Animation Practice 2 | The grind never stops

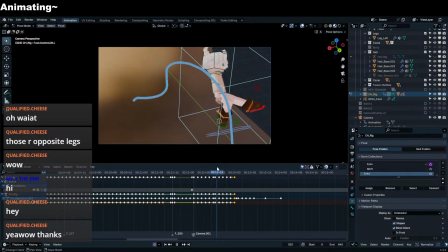You can kind of see that the right leg is driving the motion. It will look better the moment I put smear frames. But for now, this is good. 3, 2.
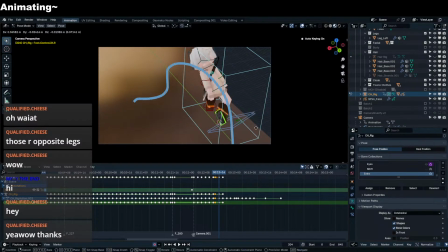And she needs a counterbalance.
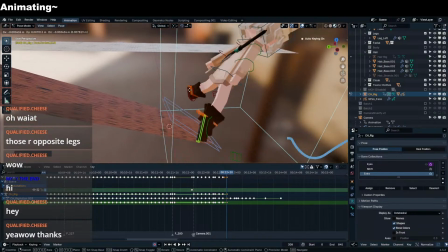So her right leg goes in the opposite direction.
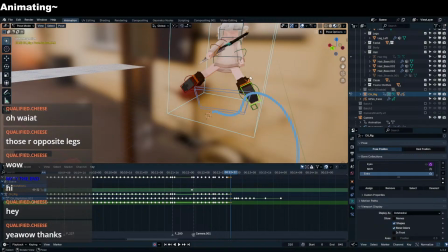And then now she's doing like the falling pose.
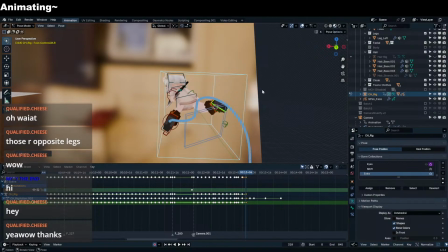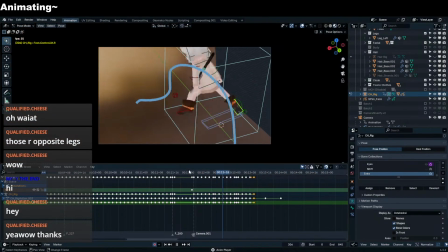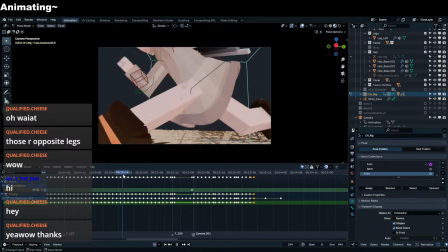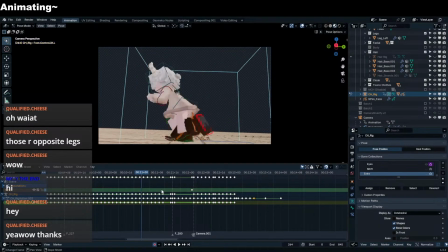There's something here that I want to change.
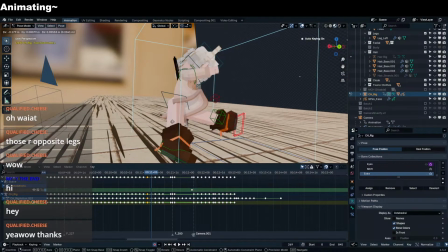Forward and up.
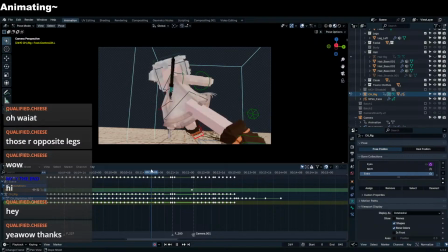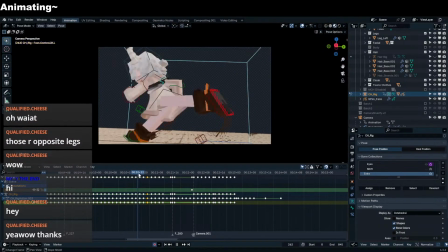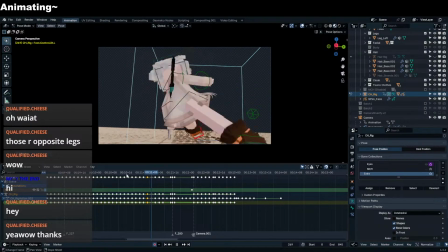There we go.
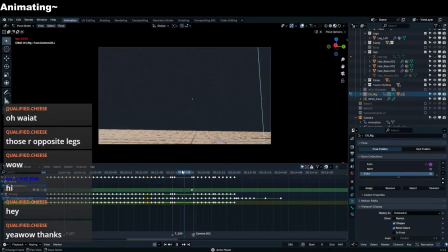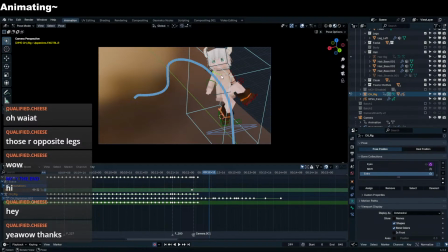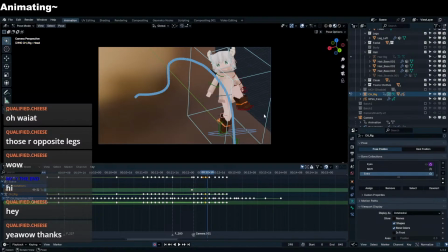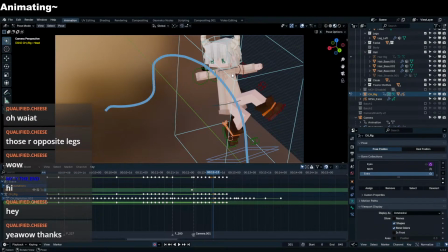Since she's twisting to the right, but she's looking left, we need to have a bit of delay.
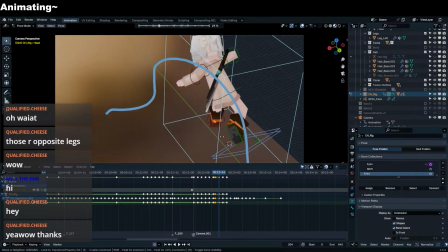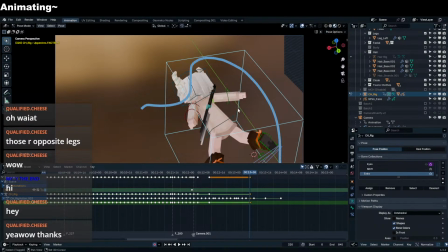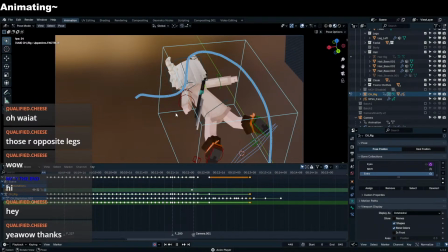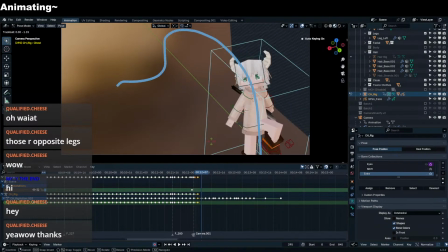And we need to make use of her chest bone.
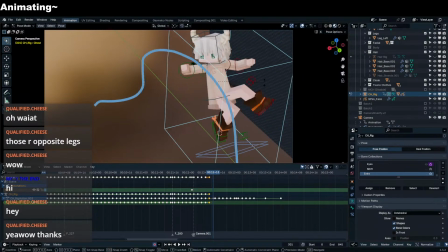That's an extra layer of something. Extra layer of movement we can add. Because the chest bone's gonna lag a bit behind.
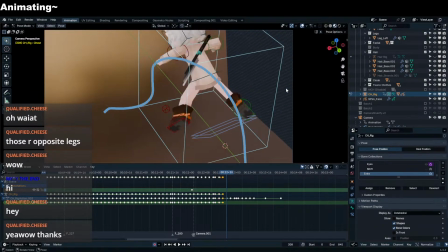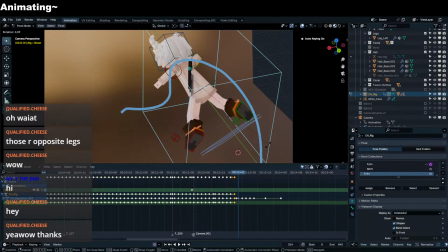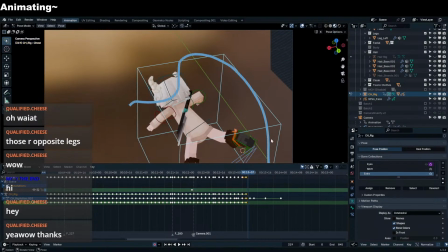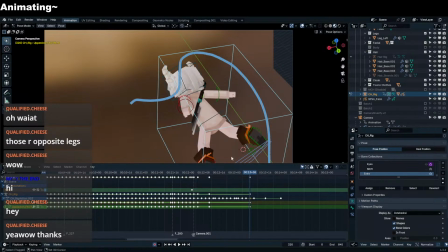Here.
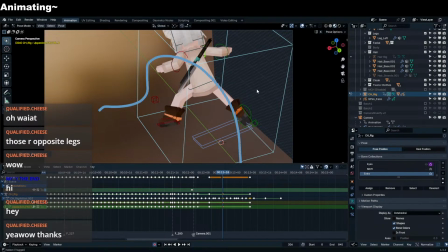Let's do this.
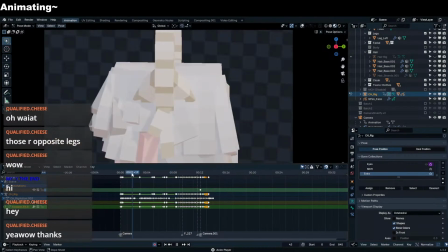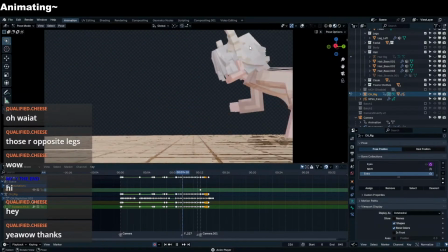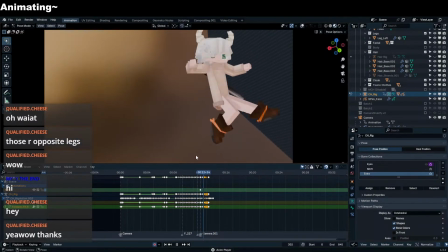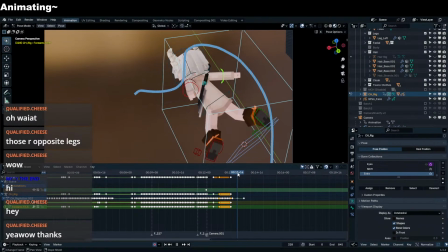And just for extra,